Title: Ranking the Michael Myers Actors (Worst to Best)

Now, I know I mentioned the head size of Don Shanks in Halloween 5. Well, Dick Warlock kind of looks like a lamp without a shade on top of it. It's kind of like he gave like the original inspiration for those like fathead posters, but like he's like a literal representation of the original fathead poster.
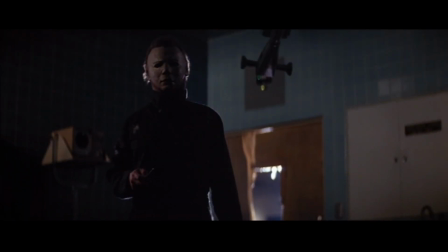[4:36]
With that being said though, it definitely gives his Michael a much more sinister look, especially when it's combined with the mask's discoloration and deformation.
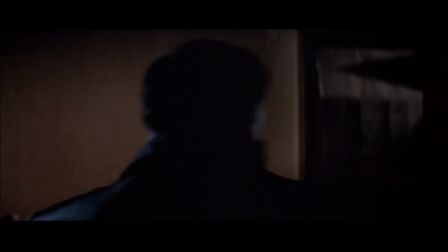[4:45]
His kill style is a little more brutal overall when compared to the first installment, which I enjoyed.
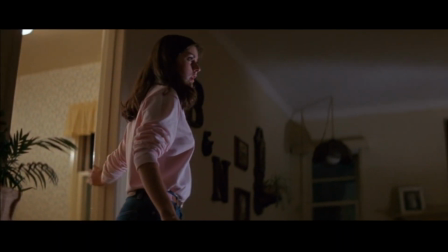[4:50]
I'm just not a fan of the scene where he jumped up from behind the couch. It was pretty silly.
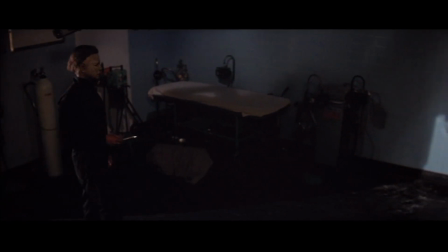[4:58]
Dick Warlock's camera presence is also pretty minimal.
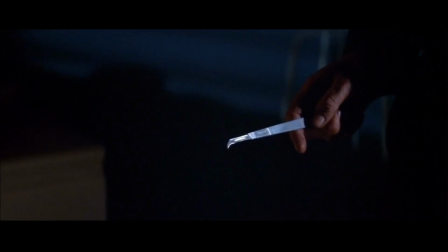[5:01]
His movements, including his walk, is very stiff and robotic, and it also doesn't help the fact that he walks around with a scalpel. Honestly, I think he'd be better off carrying a butter knife. At least it's bigger than a scalpel. Well shit, he'll even be a lot scarier even if he carried around like a turkey baster. Where is the turkey baster? Hey mom? We're gonna have to cancel Thanksgiving. Taking my number 5 spot goes to Tyler Mayne who played Michael Myers in both Rob Zombie reboots.
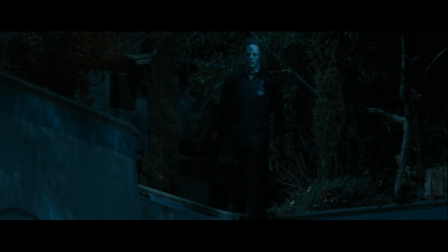[5:33]
Clearly the most physically intimidating, standing at a whopping 6'9", Tyler Mane's Michael had tons of potential.
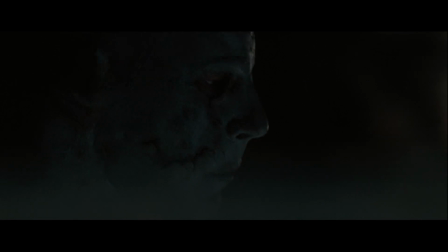[5:40]
I like his mask more in Part 1 than I did in Rob Zombie's Part 2.
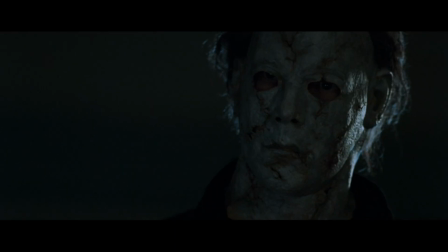[5:44]
I like the aging effects that were put on the mask which is something that wasn't featured in Halloween's 4 through Resurrection.
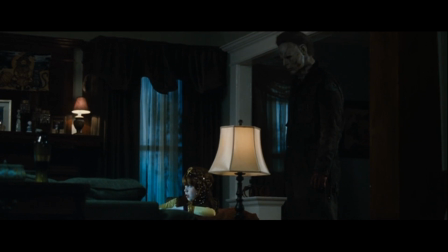[5:50]
Although the aging in the original Halloween 2 was purely incidental due to poor storage conditions, I'll still count it.
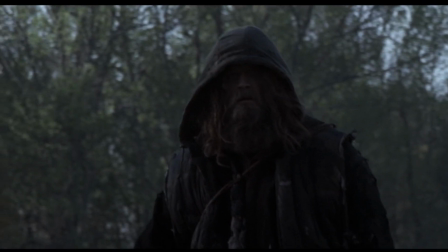[5:56]
But I didn't like the look of the mask in Rob Zombie's Halloween 2. mainly because he spent the majority of the time not even wearing the mask
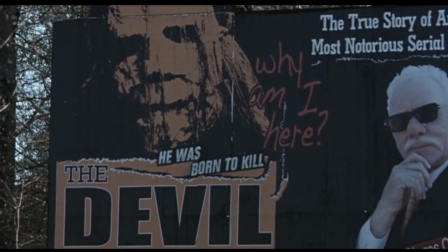[6:04]
it became an afterthought despite the mask being one of the main factors that made the shape mysterious when he did wear the mask I didn't like
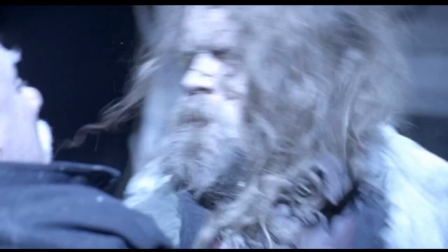[6:12]
the fact that you could still see half of his face this is a big reason why he ranks on the bottom half I know I keep reneging on my criteria here but I just can't let the fact go that in Halloween 2 the mask was made more of an afterthought than anything else, which I wholeheartedly believe that that is something that can't go unpunished.
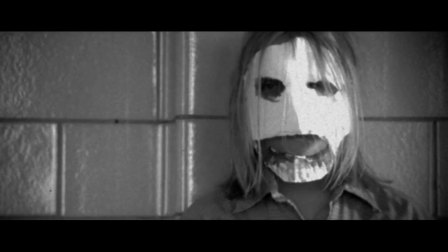[6:35]
The backstory in Rob Zombie's Halloween helped me buy into the psychopathic nature of Michael,
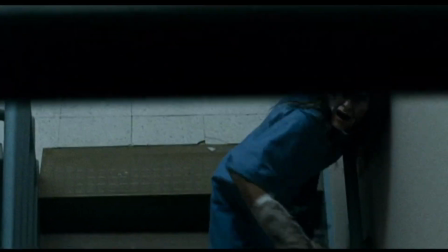[6:40]
which makes sense why his kill style is over the top, especially in part 2. I am not a fan of the constant grunting though. The only sounds I feel like Michael Myers should be making are the sounds of him breathing in the mask.
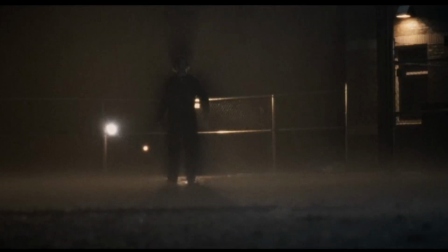[6:55]
Is that too much to ask for? His circle walk is really good and adds to the intimidation of his physicality as well.
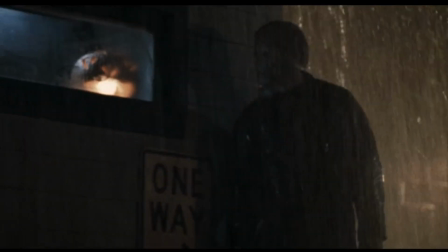[7:03]
I really love the scene in part 2 where he's circling the security booth. He just looks so damn menacing. It's kind of like a lion just stalking its prey almost. And overall Tyler has fantastic camera presence and completely owns the role in his performance. Why am I still holding this? Taking my fourth spot is George Wilbur who played The Shape in Halloween's 4 and 6.
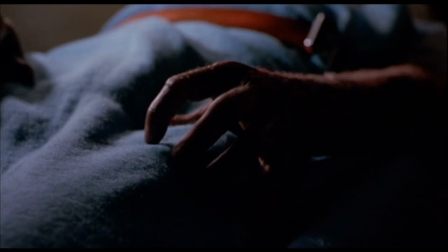[7:26]
6-6. George Wilbur's Michael is probably one of the most no-nonsense killers on this list.
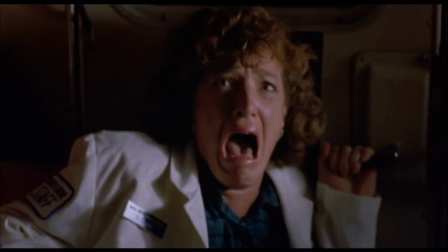[7:32]
Halloween 4 had quite a few great kills like sticking his thumb into the forehead of the EMT,
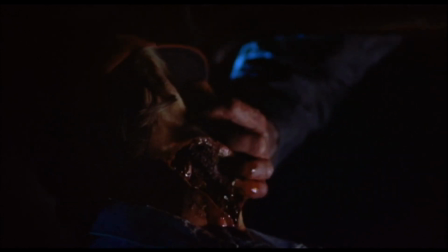[7:37]
straight up ripping Earl's face off, and taking out the police force.
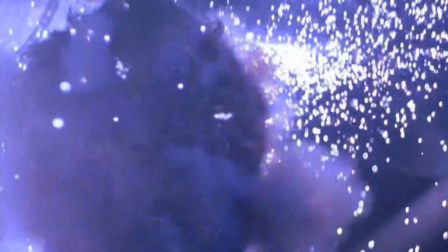[7:42]
But if Halloween 4 was brutal, Halloween 6 turned the dial all the way up to 11.
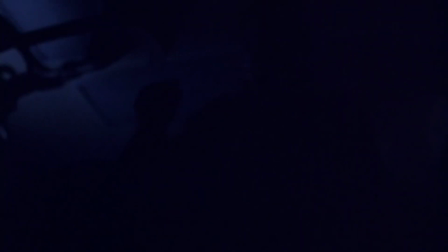[7:46]
I'm talking massive amounts of bloodshed from beginning to end.